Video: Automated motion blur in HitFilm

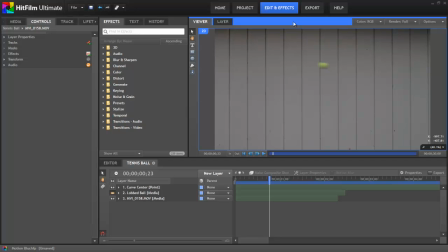4s
Hi everyone, Axel Wilkinson here to share another HitFilm tutorial, this time covering motion blur. Motion blur, as the name implies, is blur created by an object's movement while being filmed. To explain simply, motion blur records the distance across the frame which an object travels while the shutter of the camera is open.
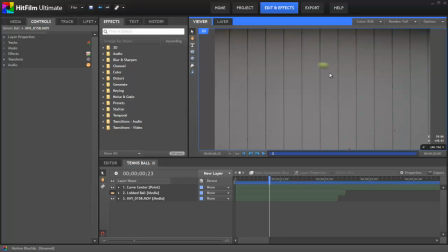23s
If we look at this shot of a tennis ball being thrown, I'll zoom in using the scroll wheel, and you can see some blur on the ball there.
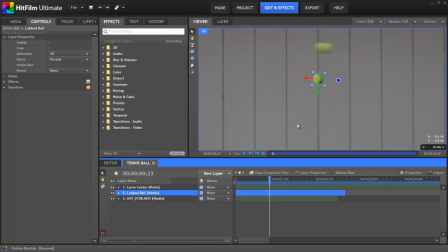31s
If we look at this still image of the same tennis ball for reference,
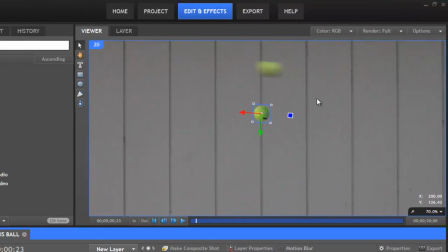35s
when we look at the video, you can see that during the time it took to capture this frame, the ball moved from here to here.
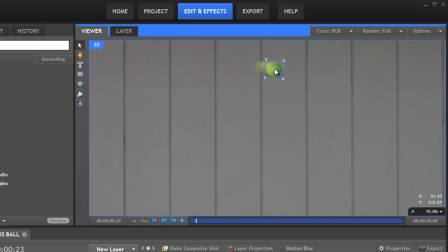42s
So as a result, it blurs across that distance that the ball traveled while the shutter was open.
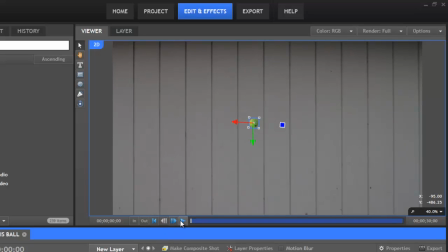48s
Let's zoom back out and watch our reference clip so we can see the ball in motion.
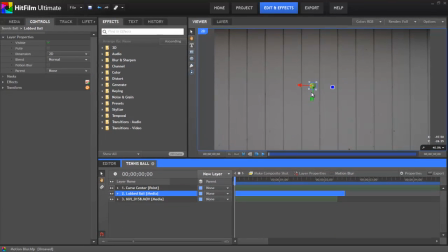53s
Now I'm going to replicate that movement by animating this still image of the tennis ball. And to do that, I'm just going to parent it to a point which I've already set up to rotate. And so once this is parented to it, the ball will arc across the screen.
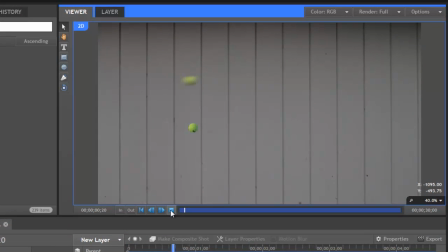67s
And now if we play this clip back, it's not too hard to see which of these two tennis balls was added in after the fact. The one we've just animated looks very much like it was pasted on, and it's not a very convincing composite.
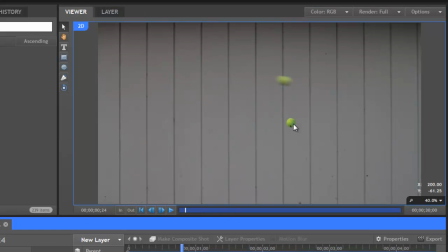81s
But if we take this layer with our still image of the tennis ball,
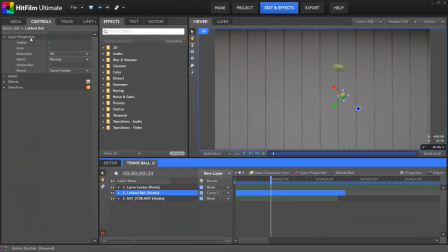87s
and we open its layer properties in the controls panel, there's an option for motion blur. And if we turn that on, let me zoom in again so you can see it more clearly.
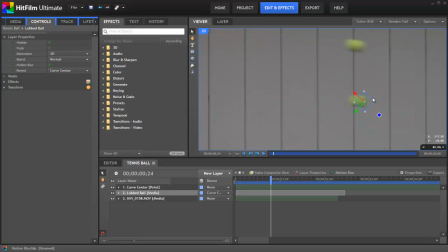97s
If we turn that on, suddenly the ball blurs and looks much more like the ball in the actual footage that we're working with. So now, if I zoom back out and we step back, deselect and play that,
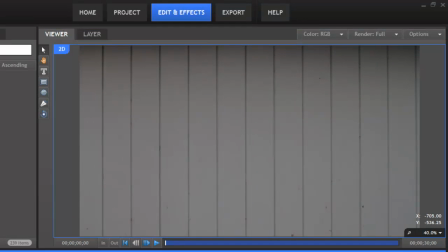112s
now it's much more difficult to tell which of those balls was added in post, because the blur on our fake tennis ball matches the real one pretty darn well. So anytime you're animating the position of layers in your project,
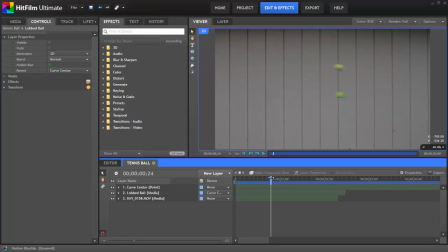125s
adding motion blur to the moving layers can greatly enhance the results and make them more realistic. Keep in mind, though, that motion blur is also going to increase the amount of time it takes to render the scene, and so by default, motion blur is turned off for any new layers you create.
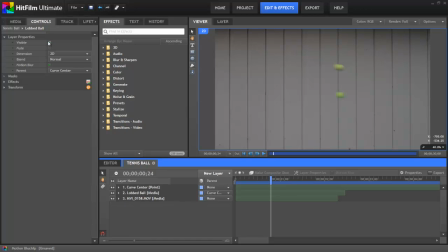141s
But anytime you want to activate motion blur for a layer, it's as simple as opening the layer properties and toggling on this checkbox. There are a few other controls for motion blur as well, which you can edit if you need to.
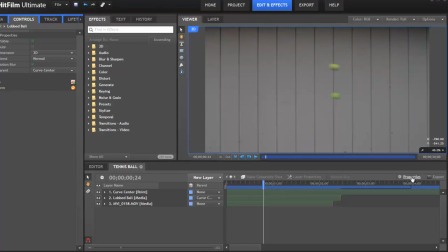154s
They are found in the properties for the composite shot.
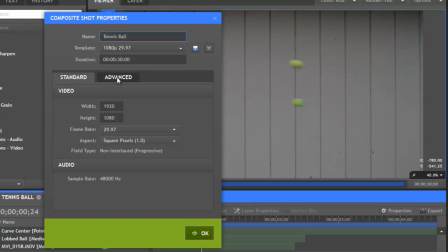157s
So if we click to open the properties and then select the Advanced tab, we will find the motion blur controls. The first control is a toggle to enable motion blur for the composite shot, which is on by default. Next, we have the shutter angle, which basically controls the amount of blur that's applied to the layer.
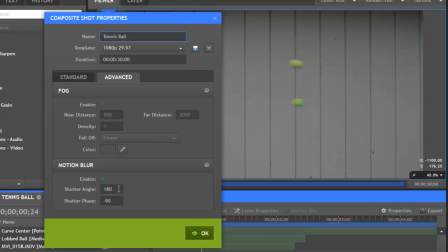178s
By default, this is set to 180, but if we change that, let's change it to 360, then notice how the blur is expanded on the viewer there when I click OK. Now, if we open those settings again and change it to a smaller number, 0 will create no blur at all.
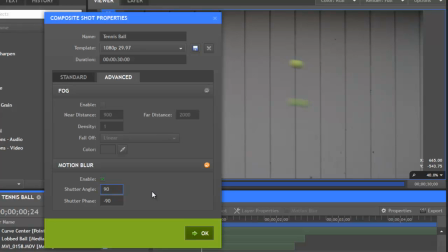196s
But if we go to perhaps 90, which was half of the original setting, and click OK, now we have a little bit of blur, but not a whole lot. Now, in most cases, the default setting of 180 degrees is what most cameras are going to actually use for their shutter angle.
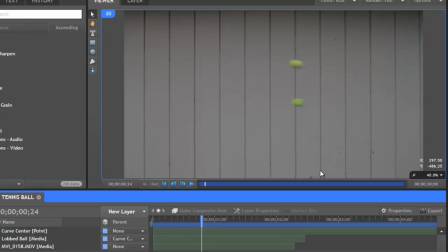212s
And so this is going to give the most realistic results in most cases. You can see at 180, the amount of blur is pretty darn close to what was actually captured by my camera when I threw the real tennis ball.
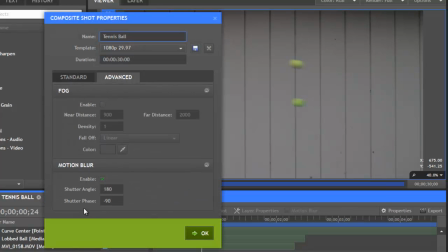226s
All right, the third control is shutter phase, which is by default set to minus 90. And this controls the position of the blur in relation to the actual layer.
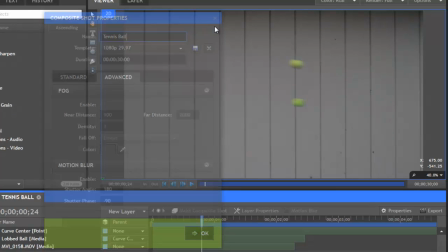237s
Let me cancel out of here for a second and select the layer.
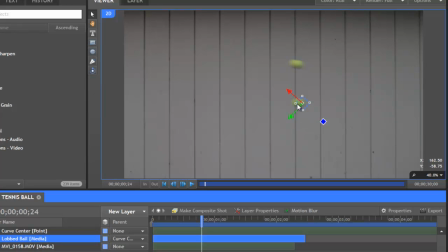242s
And you can see right now the position of our layer is right on the front of the blurred area. The ball was traveling this way, and so all of the blur is behind the actual position of the layer.